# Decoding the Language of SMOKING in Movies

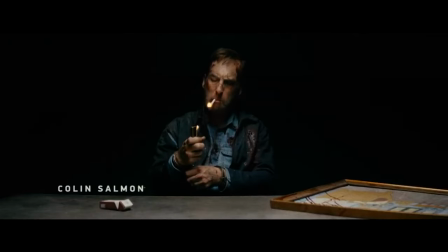(0:00)
Look at this guy! Do you think he's looking cool? Well if you do actually, why though? Without the fume he might as well also look cool. He has the acting jobs. But the smoking certainly helps.
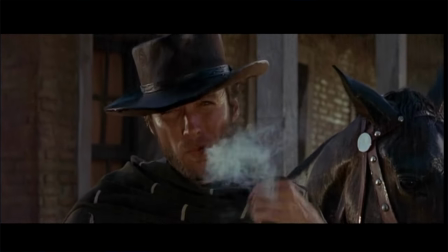(0:12)
You all know smoking in movies can make a character cool. But there is actually more than meets the eye.
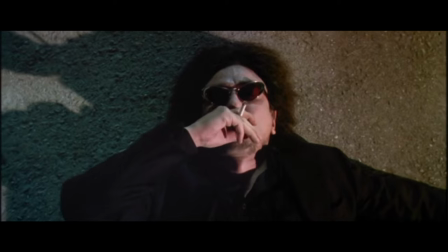(0:19)
Directors are using it as a subtle tool for storytelling and accentuation of characters.
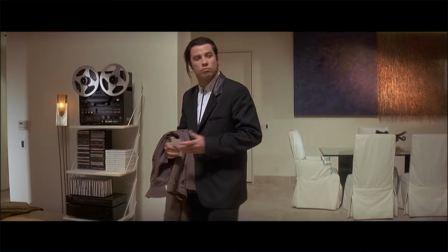(0:24)
But if so, why does it comparatively feel absent recently? May it be gone with the wind?
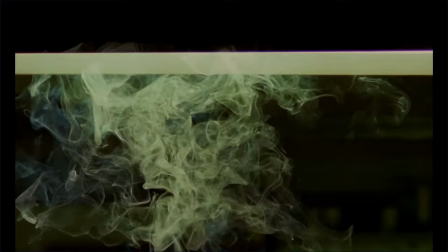(0:29)
Or did it never really vanish into thin air? Let me share some wisdom with you about...
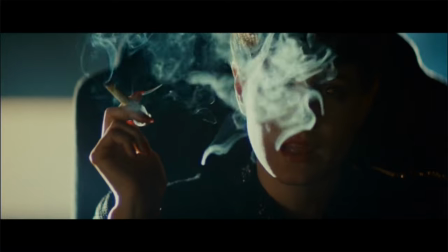(0:39)
As an aided non-smoker without the intention to ever light up, I won't convince anyone to start smoking,
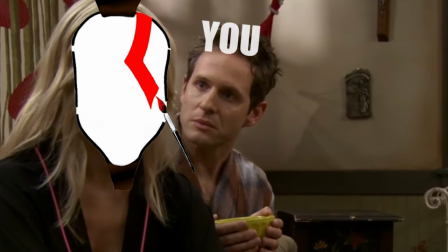(0:45)
stay with the cigarette, nor bring back urges to revive old habits. So if you think you can't handle the smoke screen, this won't make it for you.
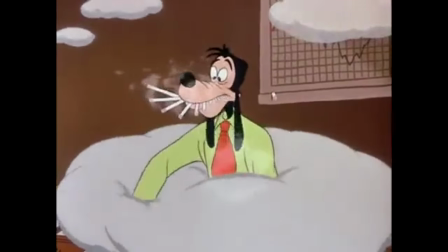(0:53)
But if you do, or you don't care, or you're already deep into the fume, carry on.
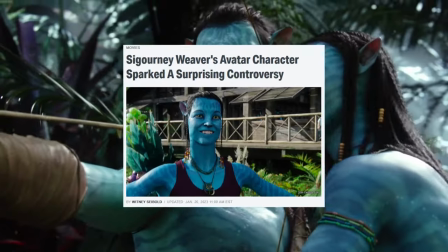(1:02)
In 2009, James Cameron's avatar got a little shitstorm. Because Sigourney Weaver was smoking in the film.
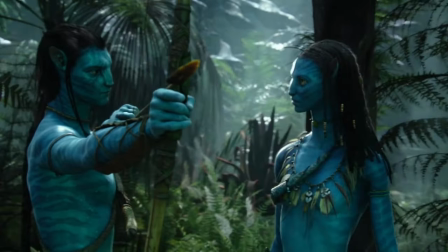(1:09)
You remember, right? Yeah, me neither. What's the big deal anyway?
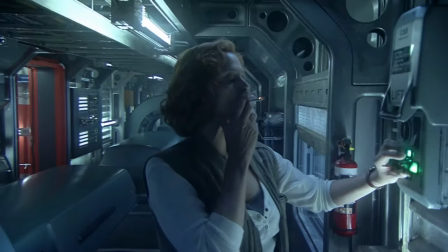(1:13)
A side character is shown smoking, not even excessively, but really mundane, as it would be in real life.
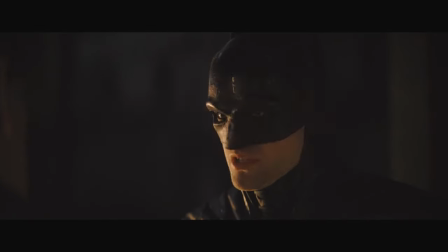(1:20)
Colin Farrell fought to have a cigarette in the Pattinson van. as it is attributed to his character the penguin, but no cigar.
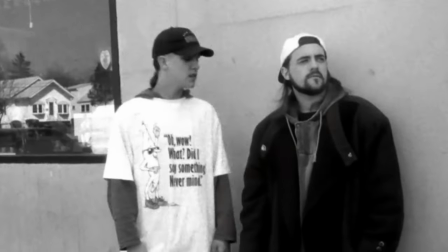(1:28)
No one better than I before, cause it was considered normal. So to understand how we did end up here, we have to go back a little bit.
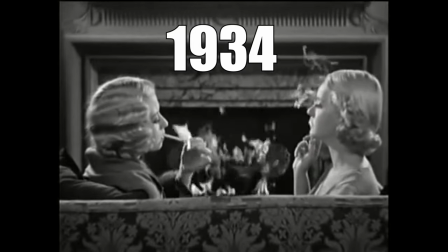(1:36)
In 1934, the old days of Hollywood right around when tobacco companies were one of the main sponsors of movie studios,
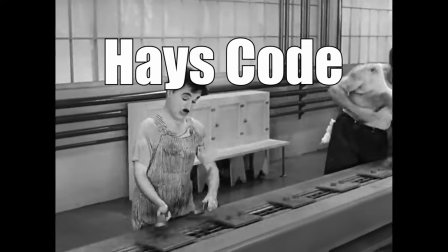(1:44)
has the Hays Code been implemented into the Dream Factory.
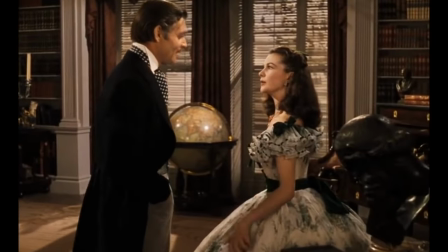(1:47)
Everything got prohibited mustn't be depicted in movies. nudity, profanity, murder, drugs, homosexuality, yada yada yada.
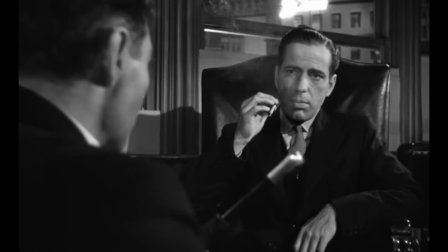(1:55)
You get the point. Interestingly, cigarettes were conspicuously absent from the Hays Code restrictions.
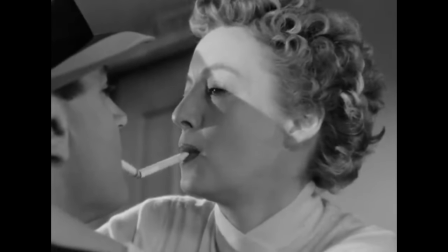(2:01)
This created an avenue for filmmakers to use smoking as a subtle and symbolic stand-in for sexual activity.
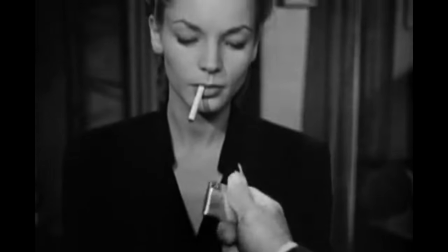(2:08)
Attention was heavily brought to the mouth and lips, portraying them with sexual undertones.
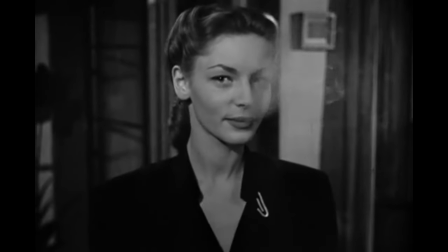(2:13)
Smoking was ubiquitous in movies, particularly in film noir, which created the trope of the hard-boiled detective who always smokes,
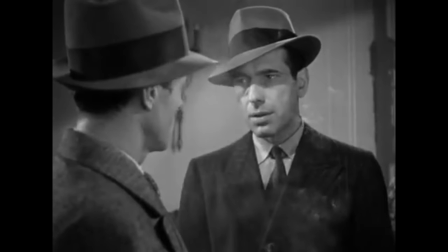(2:21)
like Bogart for example.
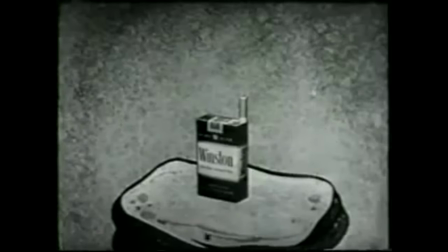(2:23)
A significant increase in cigarette consumption in the 40s was noticeable and not only actors were advertising for certain cigarette brands.
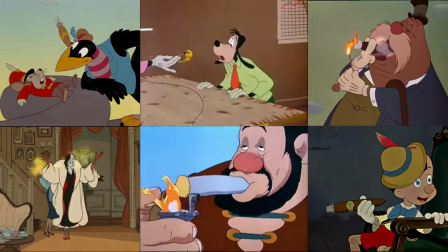(2:31)
There seemed to be no concern to show smoking in cartoons, especially Disney has not the squeaky clean image they like to retcon nowadays.
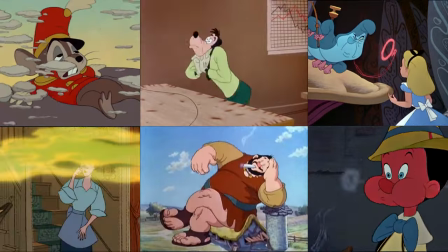(2:39)
They can try to alter the history, but we won't forget. Naturally, smoking was not only reserved for men and cartoon characters.
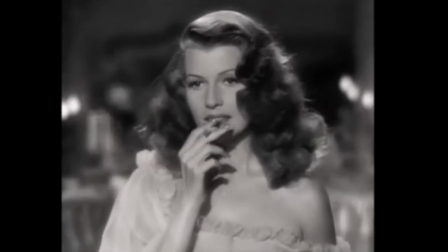(2:46)
In the early to mid 20th century smoking was often associated with sophistication, glamour and rebellion.
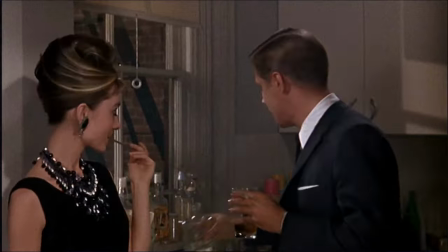(2:54)
Many leading ladies in Hollywood films were depicted elegantly smoking, contributing to their image of independence and modernity.
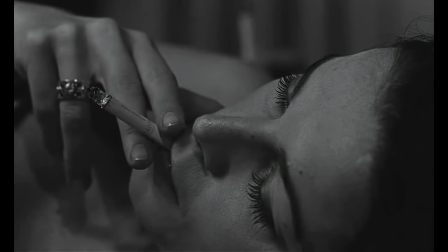(3:02)
And along the ever-smoking detective, the femme fatale archetype found her way onto the screen.
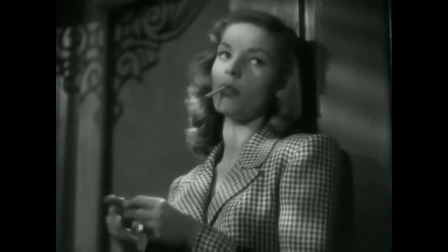(3:08)
In film noir and other genres smoking became a symbol of the femme fatale, a mysterious and alluring woman with a dangerous edge.
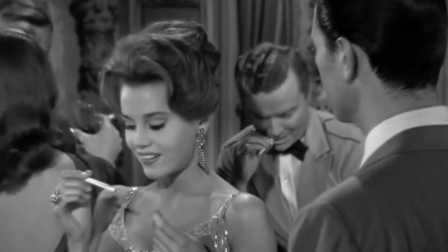(3:16)
Smoking was used to enhance the enigmatic and seductive qualities of such characters.
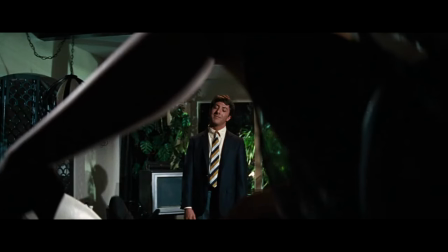(3:22)
If a girl smoked, she was coded as not being a virgin, and moreover, having the experience to turn somebody's head.
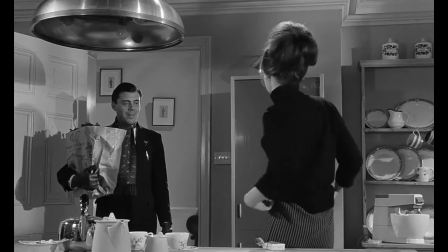(3:31)
As societal norms shifted during the 60s and 70s,
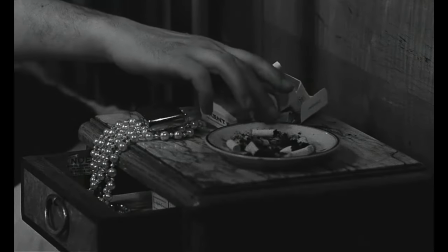(3:35)
depictions of women smoking in films began to reflect changing perceptions of gender roles and expressions of independence.
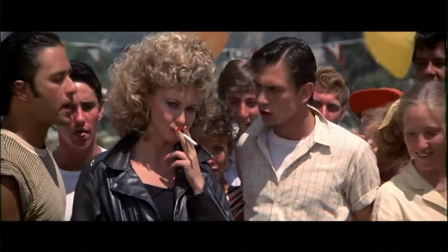(3:41)
Female characters smoking became a visual cue for rebellion and non-conformity.
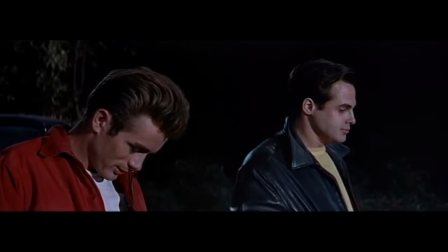(3:46)
But not exclusively of course, as James Dean has been accompanied by a butt in Rebel Without a Cause long before.
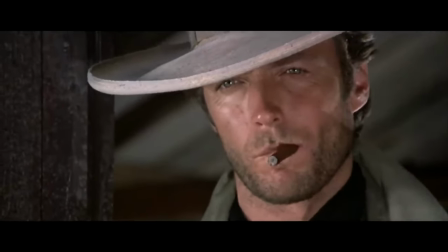(3:52)
Furthermore, you could see people smoking in war movies or western, as it was not only common in the times they were presenting, but also during the shooting of the picture.
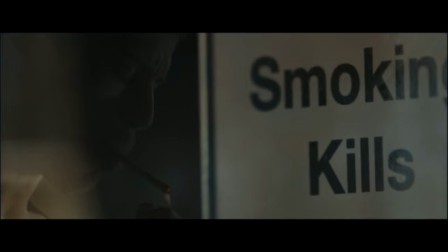(4:01)
As scientific research increasingly linked smoking to serious health risks, public awareness about the dangers of tobacco use grew.
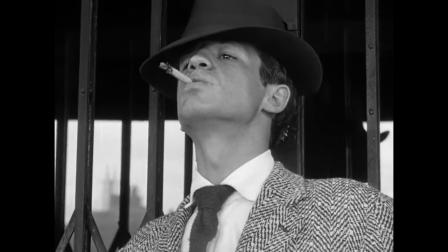(4:09)
And the decline began from the late 1970s onwards. This shift in perception led to changes in how smoking was portrayed in various forms of media.
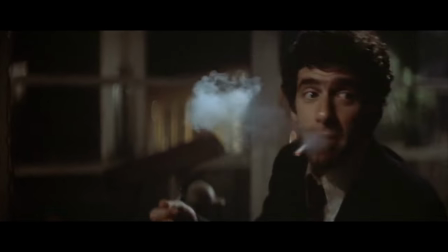(4:18)
Without a second thought, characters have been portrayed casually smoking in movies before. But now there arguably has been more thought put into it.
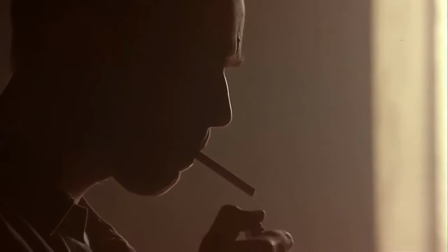(4:25)
Because of a surge in tobacco use in the 90s, there were increasing regulations and restrictions on tobacco advertising and smoking in public spaces.
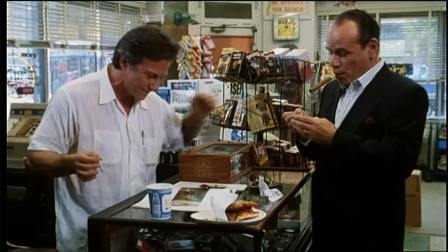(4:34)
These changes also influenced the portrayal of smoking in movies. In the early 21st century,
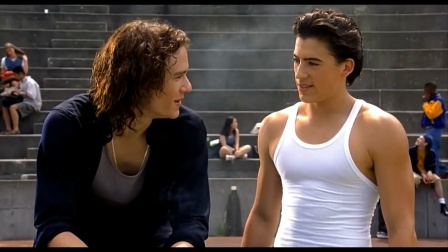(4:39)
the big movie studios updated their company policies with a greater emphasis on responsible depictions or, in some cases,
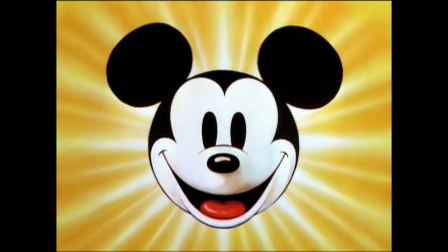(4:47)
avoiding smoking altogether. In 2015 Disney stated they extend the ban of smoking for Marvel, Lucasfilm and Pixar productions.
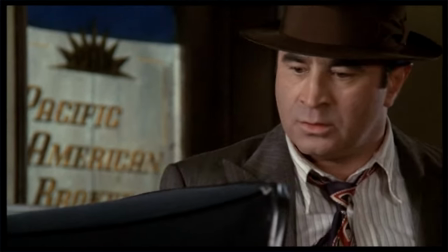(4:55)
They won't depict smoking in G, PG or PG-13 rated movies,
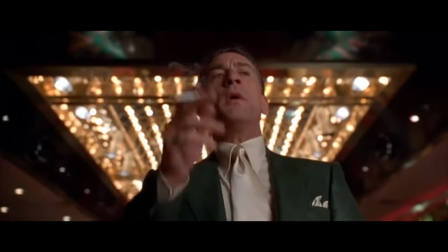(4:59)
only if it's shown in a negative light or if it's about a historical person who may have smoked in their life.
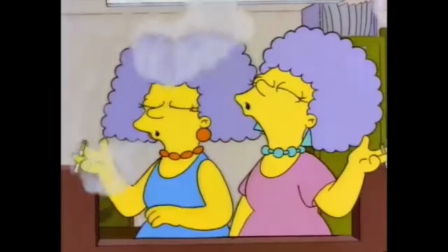(5:04)
So, the chain-smoking sisters Patty and Selma from The Simpsons have quit smoking a few years ago and now one can only assume why.
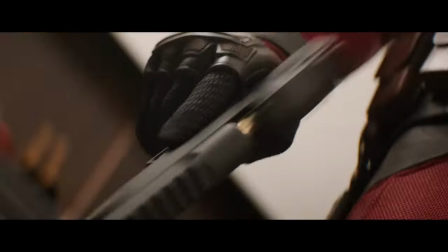(5:17)
Don't expect Deadpool smoking in his upcoming third entry or even Wolverine with a cigar.
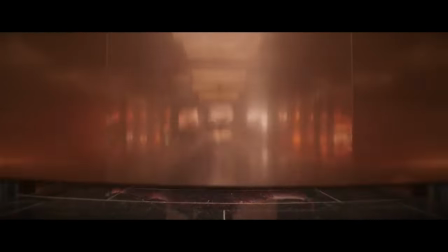(5:24)
Violence yes. Smoking no go. It may be the inverted Hays Code movie, but we will see.
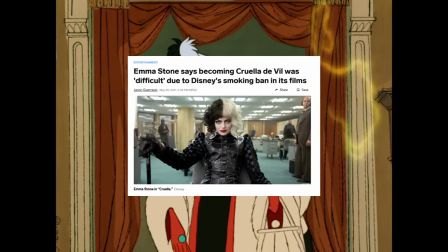(5:31)
Emma Stone reported how difficult it was to play Cruella DeVille without being allowed to smoke. Only Netflix and other streaming services were a safe haven, but after a backlash for showing too much smoking in Stranger Things,
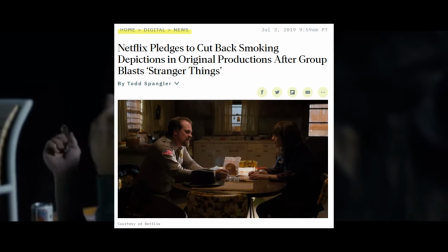(5:44)
they also changed their minds a bit in 2019 for content aimed at a younger audience.
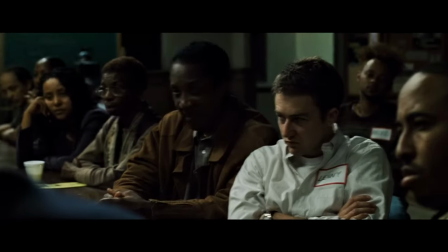(5:49)
Smoking was used as a method for censoring, but now it is like a guest who outstayed his welcome.
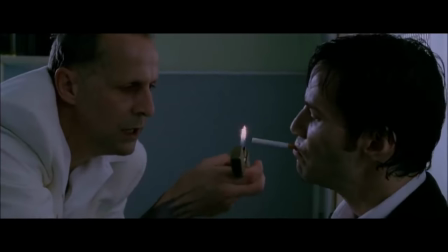(5:54)
That's by no means a bad thing, as we all know how badly it affects health and the youth may be easier influenced.
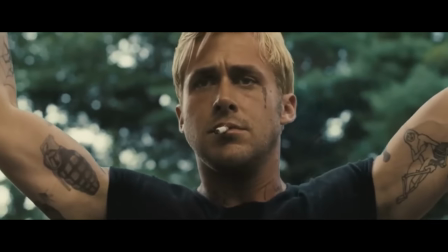(6:00)
Or you may think, what's all the fuss about, as smoking is as present as ever, continuing to be portrayed in Peaky Blinders, Madman, Breaking Bad etc.
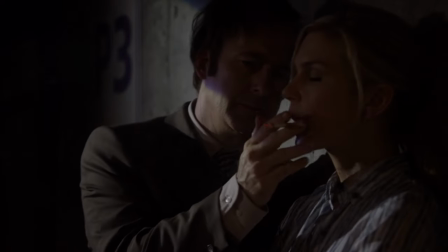(6:09)
You're right, but these are shows. Another point for TV shows getting more cinematic and being reliable for mature stories.
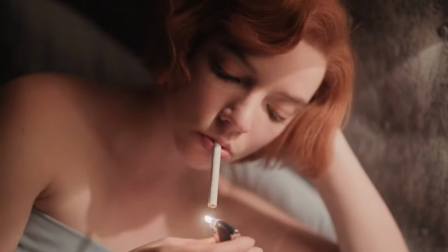(6:16)
Don't assume to see fuming in blockbuster movies nowadays. Smoking seems to have been shifted to TV, R-rated pictures or period pieces.
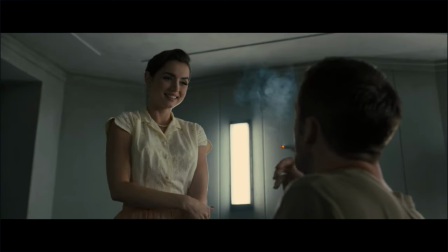(6:25)
Filmmakers never stopped using smoking in creative ways, still to this day. but maybe it helps to have an established name to depict the haze on screen.
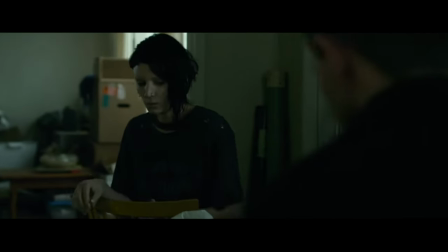(6:34)
Scorsese, Tarantino, Fincher show it whenever they feel like it. Example given, if you pay attention to every time Leo wants to light up in Shutter Island,
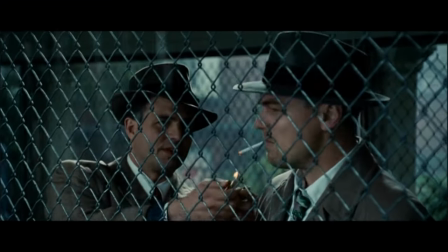(6:42)
Scorsese is tipping off what's going on in the movie, before it plays out in the end. Anyway, smoking serves as a powerful visual element in filmmaking,
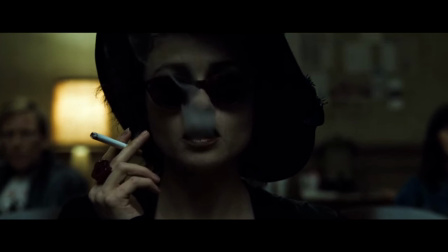(6:52)
offering a versatile tool to convey various aspects of a character's personality, relationships with others, and contribute to the overall storytelling.
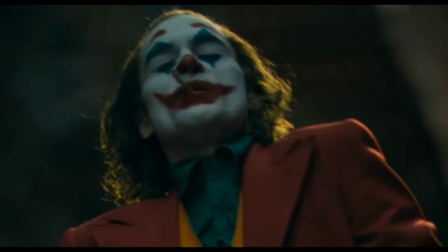(7:01)
The act of inhaling and exhaling creates a visible breath for actors, allowing them to play with their breath, making it tangible through the haze.
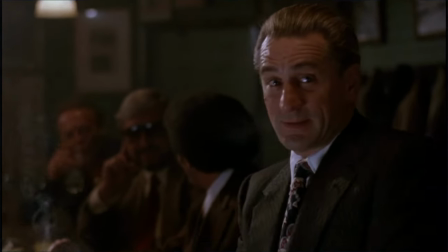(7:10)
It's aiding actors to play. De Niro doesn't need the cigarette here, but it's enhancing his ability to express emotions effectively.
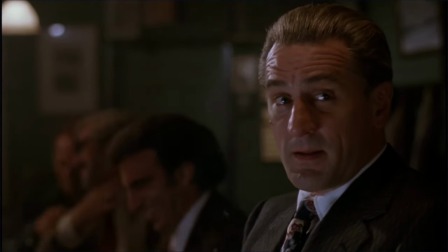(7:17)
While not a requirement, a cigarette becomes a nuanced tool with a myriad of possibilities.
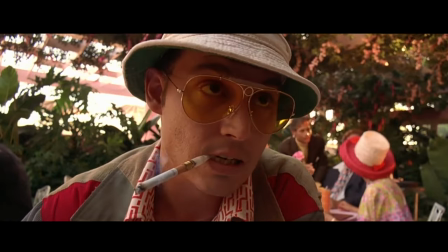(7:22)
For example, it can be employed to accentuate the character,
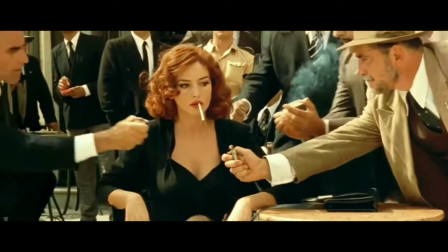(7:26)
illustrate desire, attraction or intimacy, in
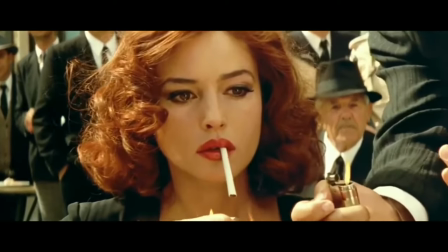(7:34)
general as a stand-in for sex.
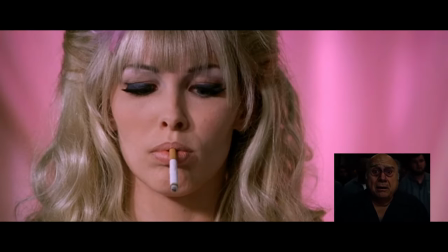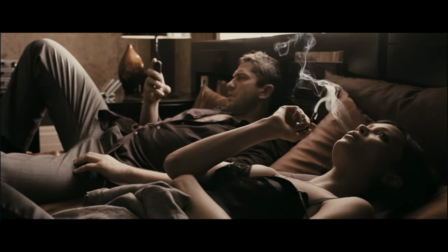(7:43)
Or the famous post-coital cigarette, you don't need to see what's happened before to know they got physical.
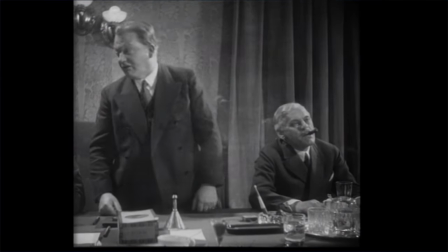(7:49)
Create an atmosphere in settings like a gathering of people buzzing their heads so much till they smoke.
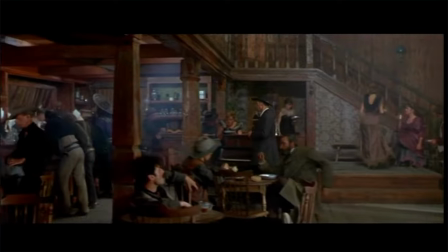(7:55)
Or the other way, to establish a seedy honky-tonk with a suspicious crowd. Another well-known trope, the last cigarette before dying.
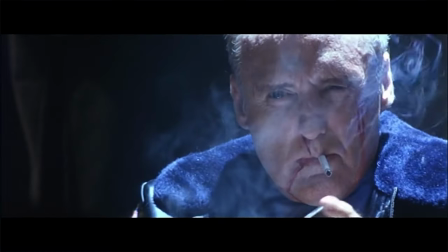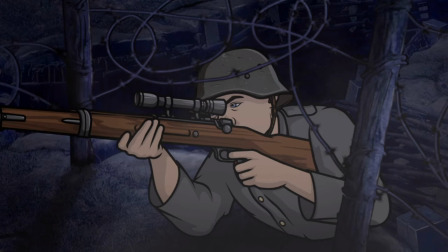(8:11)
Or to remember in wartimes, to never light up a cigarette at night.